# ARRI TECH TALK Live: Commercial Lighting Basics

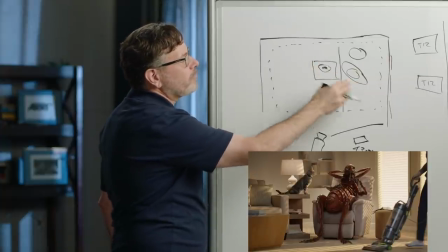24:37 We shot all this other stuff without the cat, brought in the cat, and just brought in the trainer because the cat's attention is all over the place.
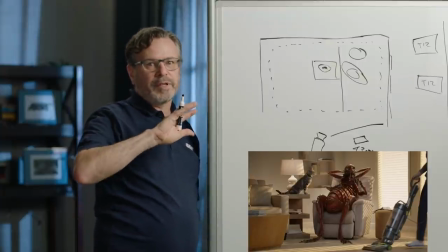24:44 So you want them to look at one person. So you basically clear the set of everything that doesn't need to be there.
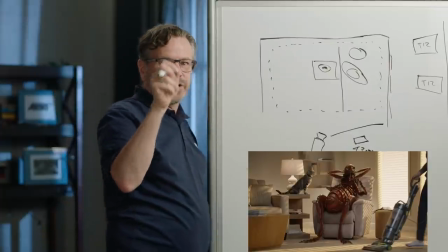24:50 Bring in the trainer, trainer as a treats on a stick and then tries to get the cat to do what it's going to do.
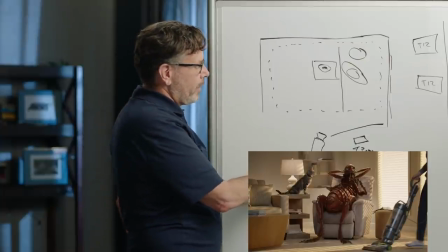24:55 And by the way, we had to shoot at 48 frames per second for that,
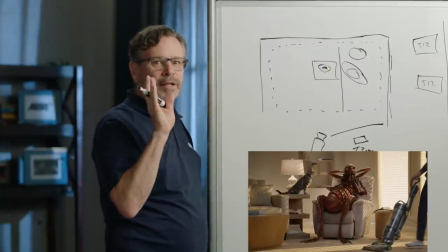25:00 because once again, when the cat does something, it's only going to do it once, and it's going to do it really quickly. And 48 on a cat actually looks perfect. So that's how it all got kind of stitched together.
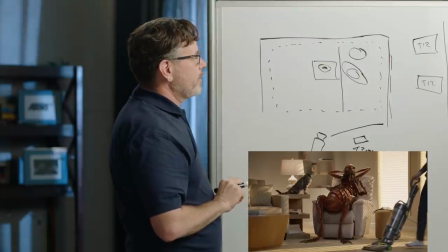25:11 It was at least three different shots at two different frame rates. All right, let's go on to the next shot.
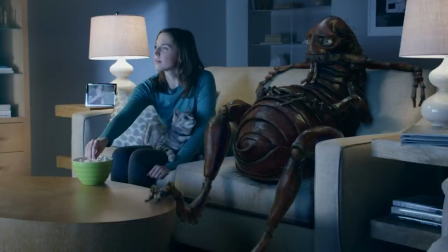25:21 So this was fun. This is actually surprisingly simple. So we've got a couch, we've got a flea.
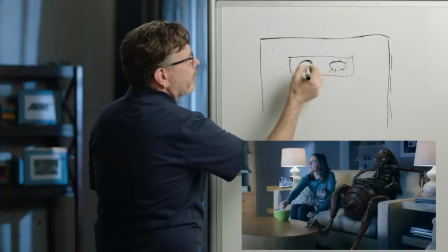25:30 I'll put some legs on it. I don't know. I guess that's a flea. And then we've got mom and the cat.
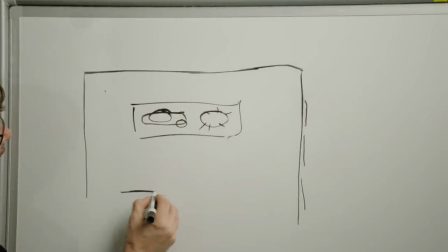25:38 So what we did was we just took some 4x4 diffusion frames,
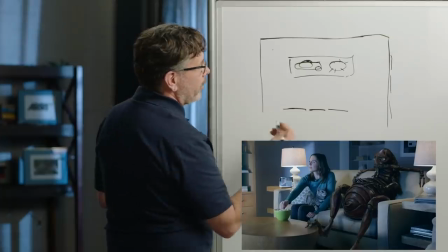25:43 probably 129, because once again, I'm a creature of habit and I love thick diffusion. And we put a bunch of sky panels behind them.
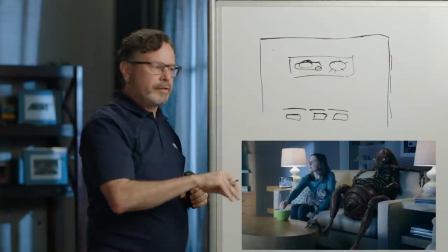25:51 And these are on the floor, so they're low, because I wanted the light to be coming from below, because TVs aren't typically,
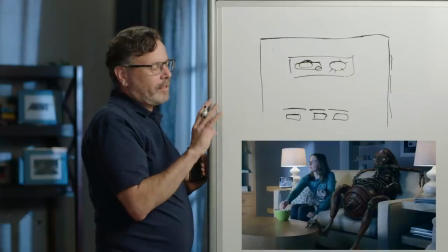26:01 a lot of people mount TVs over fireplaces these days. Personally, I hate that, because you're looking up over a hot fire.
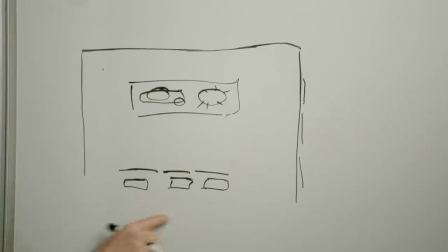26:08 I like them when they're lower. So whenever I do TVs, I always keep the light low, because that, once again, low light from below always feels more ambient.
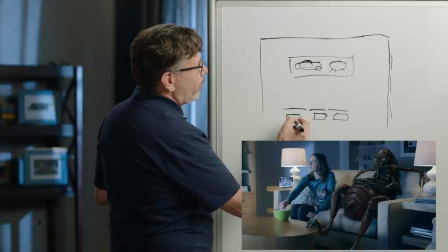26:16 And we just set one up on the TV flicker effect, and then I think we slaved these other two, and then we basically just let them run.
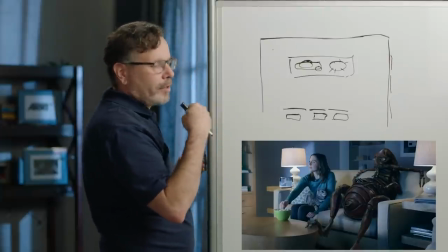26:28 Now, TV flicker doesn't want to be too quick, because if you watch TV, the scene changes don't happen that quickly.
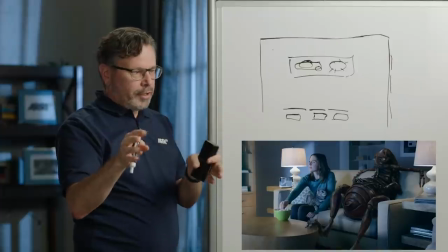26:35 It'll be shot, shot, shot. So we basically set it up to have that kind of slow rhythm.
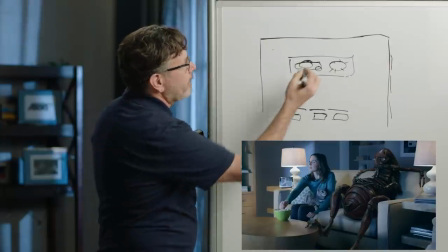26:41 And that was basically it. I think there's a light, actually, there's a window in the back of the set. We popped
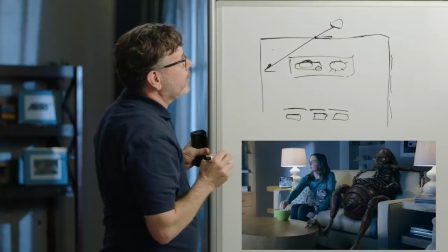26:48 a hard light through that to light up this wall and just create a little sense of something back there.
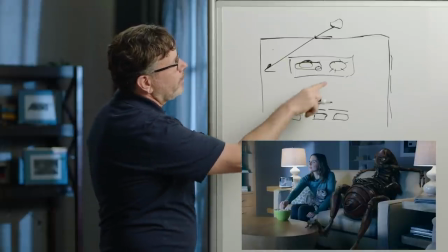26:54 But otherwise, that was it. And once again, same thing, shoot the flea at 24, pull the flea out, get a clean background plate,
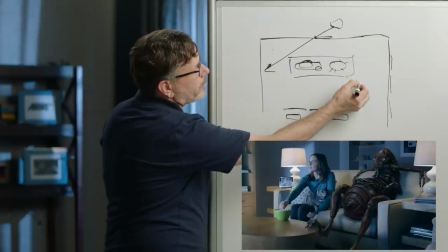27:01 bring mom and the cat in, and then the trainer's, standing somewhere over here with a treat on a stick,
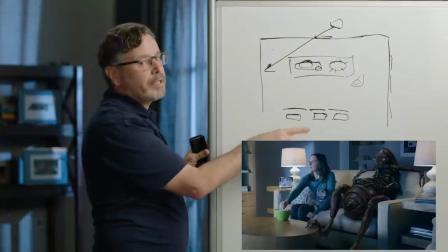27:06 trying to get the cat to do its performance at 48 frames per second. And that was the hardest part.
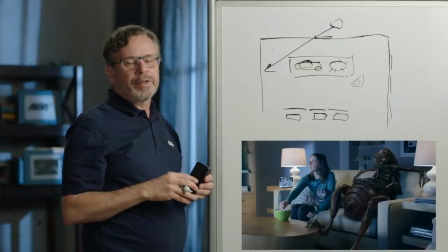27:11 We would roll for, 10 minutes with one cat, 10 minutes with another cat, and just roll continuously, just trying to get this one performance.
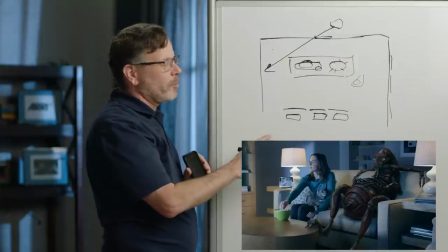27:19 So that was one of the reasons why on this commercial, even though we had a fairly sizable budget and a lot of crew, we had to get set up very quickly because the cat needed time.
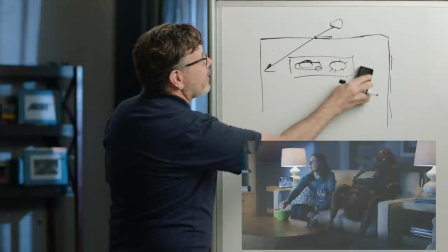27:28 All right, let's go on to the last shot.
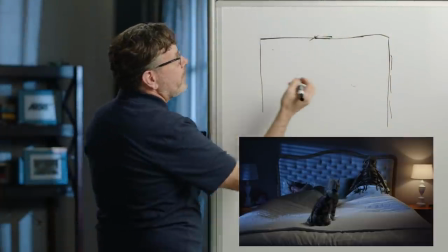27:35 So this set was immediately next to the other set,
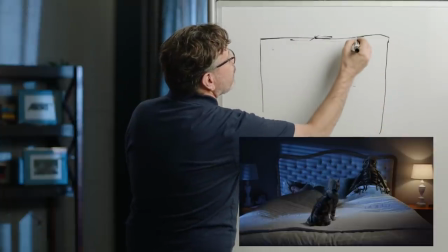27:44 and this is once again very simple.
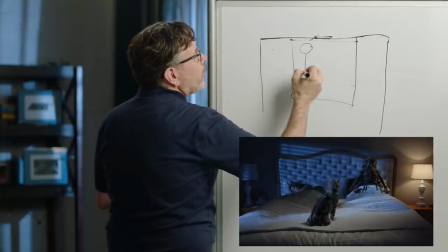27:48 Let's see, here's mom, flea,
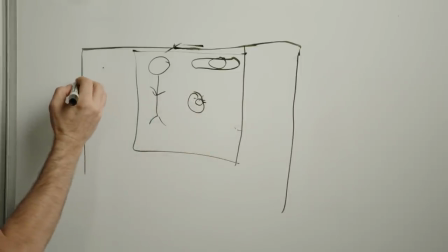27:58 cat whiskers. So there's a window here in the set, and then we just brought over one of the T12s.
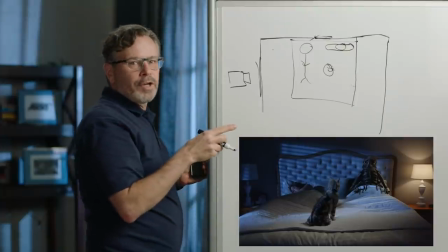28:07 And actually, we probably moved that over while we were shooting the other scene.
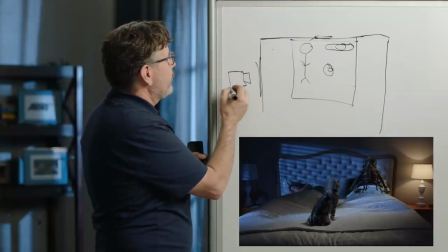28:10 That's one of the things you tend to start thinking about when you have to shoot fast for commercials and TV is what can you do?
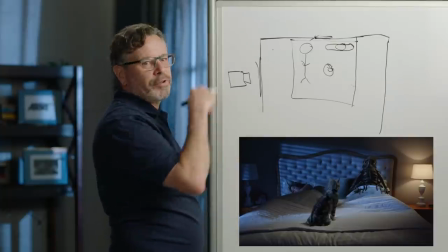28:19 What can the crew be doing now to set up for the thing you're going to be shooting after what you're currently shooting?
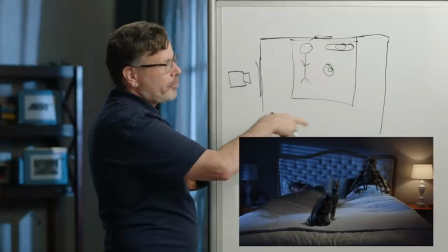28:24 So since that other thing was all night, it was all sky panels, while we were shooting the couch scene with the TV, we wheeled this around.
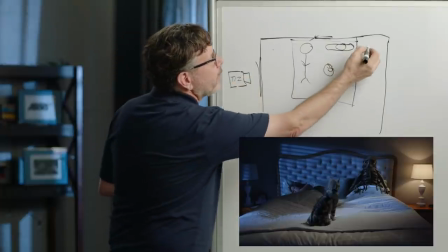28:32 And this is full blue. We've got the table lamp. And then we got camera.
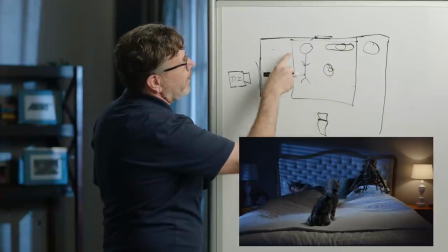28:39 Very simple setup. The T12 was lighting the cat and basically everything in the room because we had enough spread out of the light.
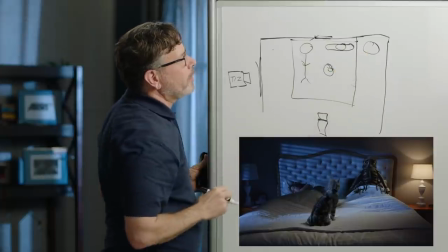28:47 This light was actually a little problematic because we discovered that
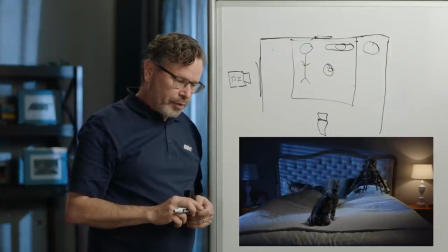28:53 we were shooting at 48 with 180 degree shutter, and this light flickered. We had to go to 144 degree shutter. Because at 48, that gives us 1/20th of a second exposure time,
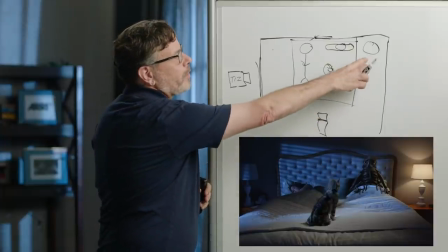29:08 and that allowed us to sync up with the lamp in order to eliminate flicker.
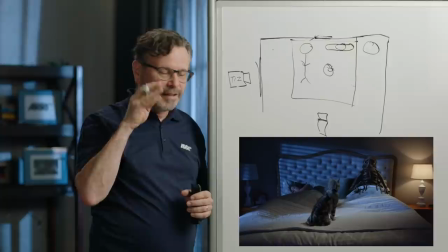29:13 And I didn't see it on set initially. The DIT actually came over to me at the end of the first take and said, "Hey, you might want to look at this on my monitor."
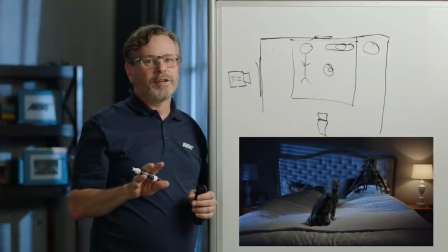29:23 Flicker is really insidious, and you can see it on some monitors and not others, and it all depends on the monitor and the refresh rate of the monitor. So. I always try to shoot at 144 shutter at 24 frames per second.
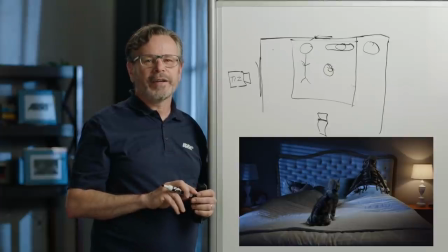29:35 It saves me a lot of, I get more sleep that way. Because there's a lot of sources in the world now that flicker.
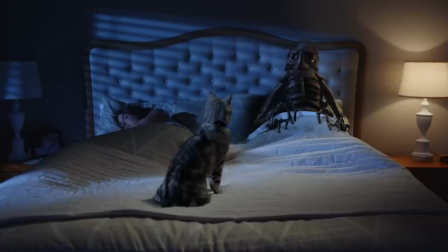29:43 LEDs, fluorescence with failing ballasts, and you can't always see them on the onset monitor, but for some reason, they always see this in post.
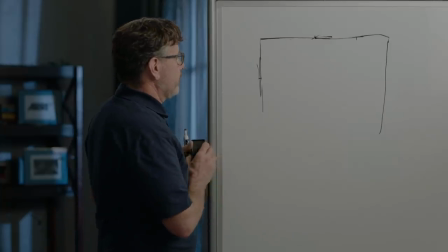29:51 Shall we go on to the last spot?
I'm sure she thinks I'm too busy to make one.
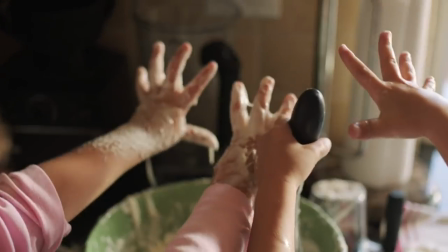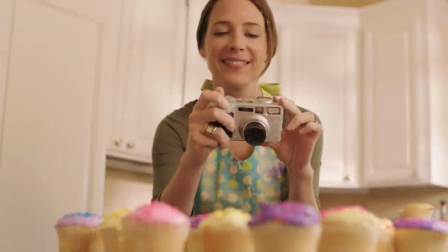30:06 My creative secret weapon is Snapfish. They make it fun and easy to make a unique photo book.
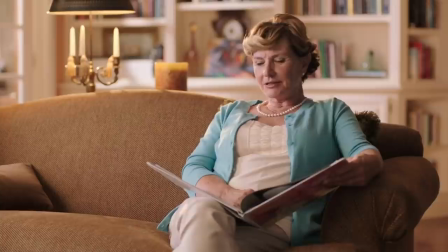30:14 This is beautiful. Where does she find the time? So between us? Creating one-of-a-kind photo books is a snap with Snapfish.
Okay, so
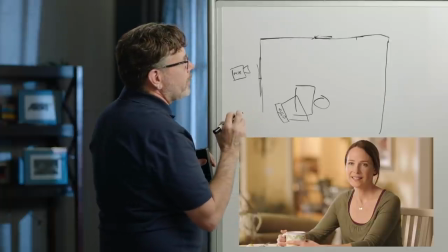30:31 we shot this very simply and very quickly because we had a lot to get and we had kids, as you saw.
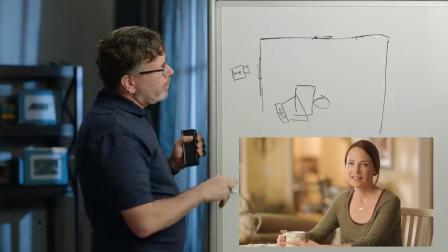30:36 So this first shot, it's pretty simple.
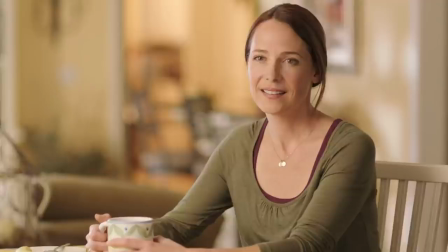30:41 Let's bring up our first still. There we go. And what happened here is there's actually
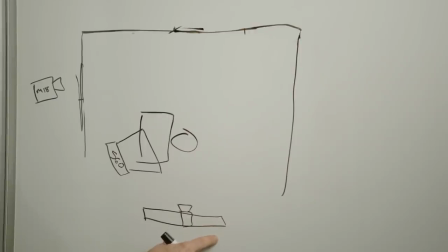30:53 the camera's on a slider, and I'll show you why in a moment, and that actually plays in the next shot. We use this setup for two different shots.
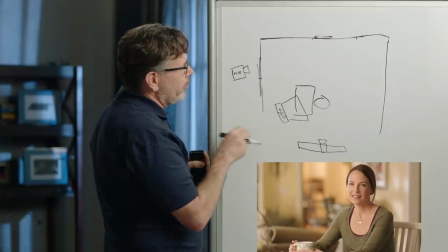31:00 The first one of Mom on the computer, basically there's a medium chimera.
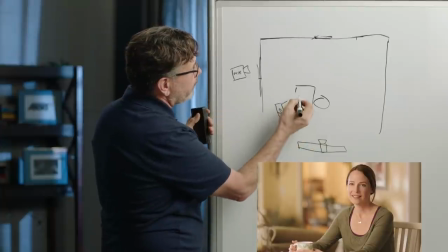31:05 Actually, it's probably that's probably about right. I was going to say maybe it's a little farther around, but that's probably just in the right spot.
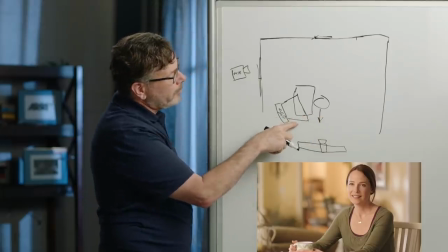31:12 Mom's looking into the camera. This is a medium chimera. The S60 is 32K.
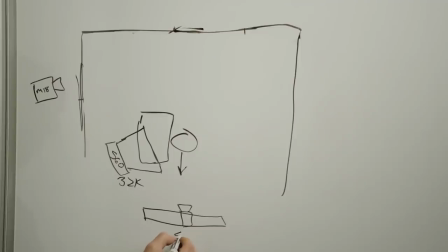31:22 The camera is 43K white balance, and this M18 in the background is 56K.
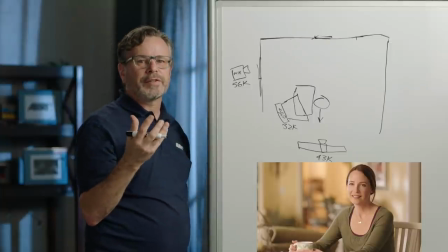31:32 So I wanted to get some more contrast into the scene because a lot of houses are very bright and cheerful, and that looks great to the eye, but to the camera it can be a little hard to create depth and separation and interest. So what I did was I've done this a lot, I cheated white balances.
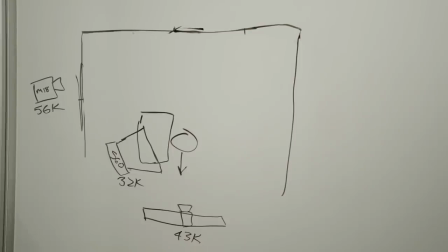31:48 Set the camera basically between tungsten and daylight, made this sky panel tungsten, and then just let this M18 HMI in the background stay at 5600.
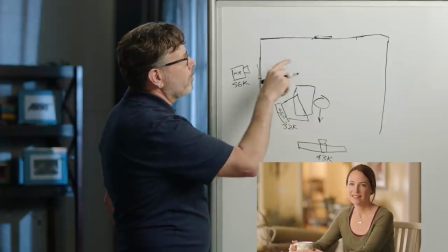31:59 And that way, you know, Mom's a little warm, the background has some cool hits of light.
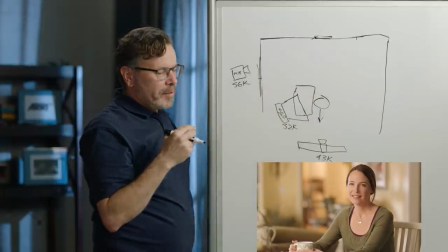32:05 I think part of that was because for this shot, I couldn't get the light to reach far enough into the room to really create a burning hot spot, but I still needed that contrast.
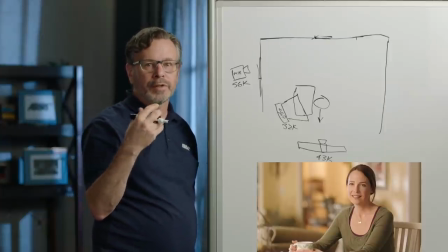32:15 So I decided to do it with color instead of brightness.
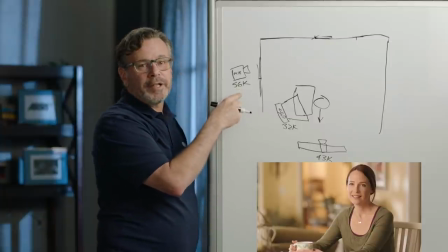32:21 This M18, I love M18s. They really changed a lot for the industry.
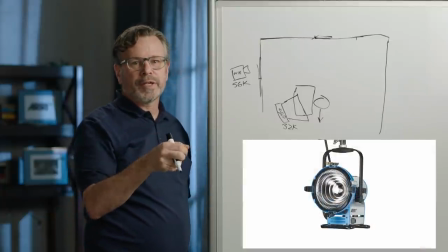32:26 The M18 is a 1800 watt PAR. It's the most you can plug into a standard household socket in the US, US, Canada.
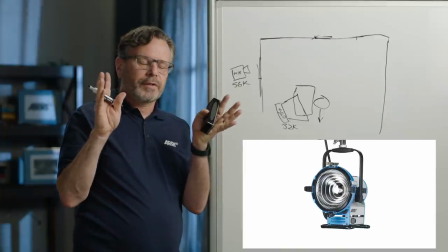32:36 And it's got a really nice reflector on it. A lot of PARs, they don't have flood and spot.
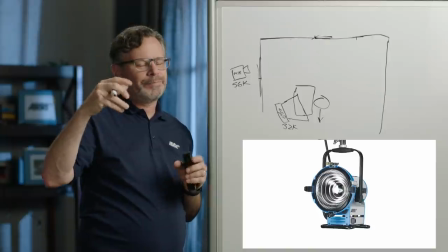32:43 PARs are typically just brute force lights. And there's a lens that looks kind of like it creates a kind of a wide oval beam, kind of like a car headlight.
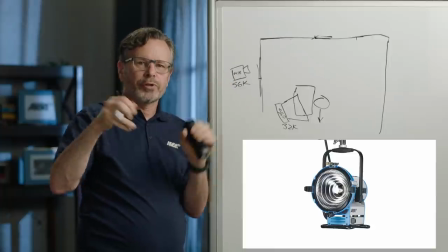32:52 And if you want to change the spread, you have to swap lenses in and out.